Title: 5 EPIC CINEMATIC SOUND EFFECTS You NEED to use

Today we are diving into a topic that is very close to my heart, cinematic sound effects. Using these 5 sounds we're going to have a look at today will elevate your videos and make them truly epic. Alright, first things first, why do sound effects even matter? Now think about your favorite movie scenes.
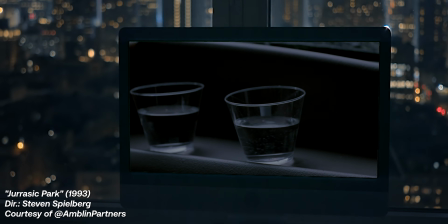[0:27]
It's not just the visuals, it's the sound that grabs your attention,
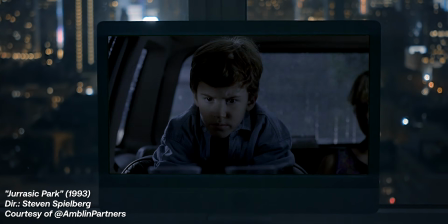[0:32]
make your heart race and suck you right into the story. That's the power of cinematic sound effects. So let's have a listen to these 5 key sound effects and how you can use them to take your videos from good to Hollywood.
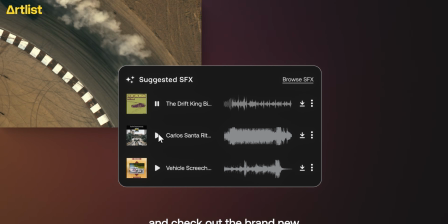[0:51]
I'm using sounds today that I have found on Artlist, which is my go-to place for both sound effects, music, but also stock footage. I'm going to put links below if you want to check it out. The whoosh. It's like the sound of action. Use it when things move fast, like a whip pan.
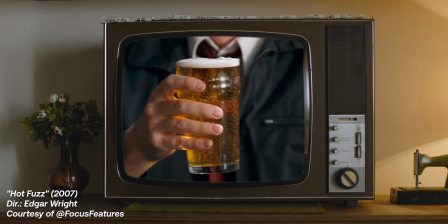[1:12] Go to the Winchester, have a nice cold pint, and wait for all this to blow over.
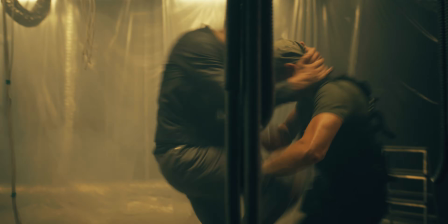[1:19] How's that for a slice of fried gold?
Or in more natural environments where you just want to emphasize the speed of a movement. Next one. Impact is a loud and often sudden sound that grabs the listener's attention.
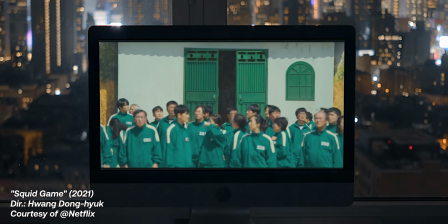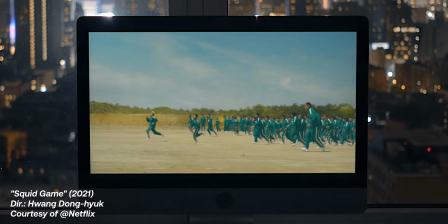[1:49]
Use impact to heighten a scene's intensity or to emphasize the end of a movement. And if you combine it with a whoosh, you get something like this. Pretty cool. BRAAAM is probably my favorite sound effect ever. Not only because it sounds cool, it's just fun to say BRAAAM.
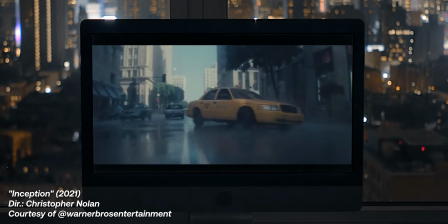It's a low-frequency sound effect that is often used to create tension
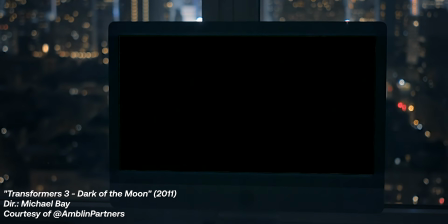[2:28]
and is used in many science fiction movies, but you can also use it in a more normal setting.
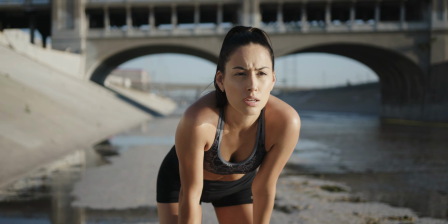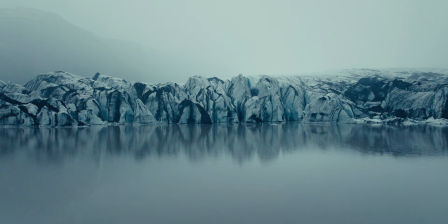Or a pivotal story twist towards the end of a movie.
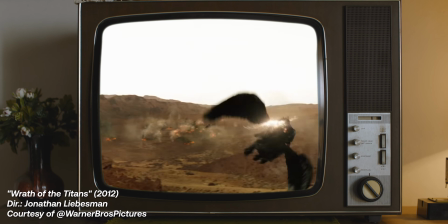Another one of my favorites. The riser sound effects build up slowly over time, creating a sense of anticipation.
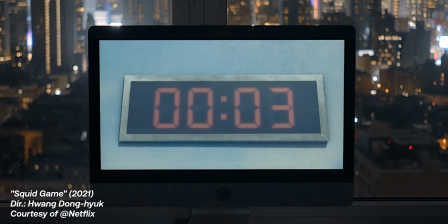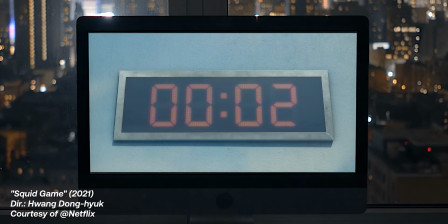By using this sound, you will make sure to grab the viewer's attention as they know something is about to happen.
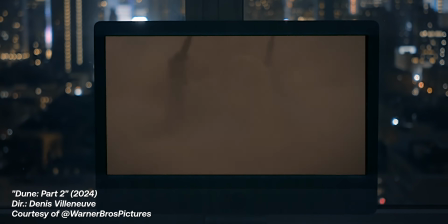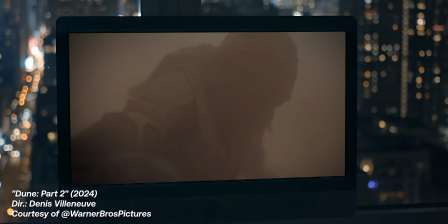No, not that kind of drone sound, but a cinematic drone.
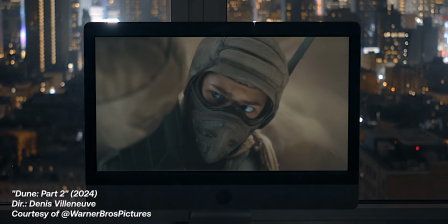[3:49]
A cinematic drone in sound design refers to a continuous low-frequency sound or tone that is often used to create a particular atmospheric mood, suspense, or unease.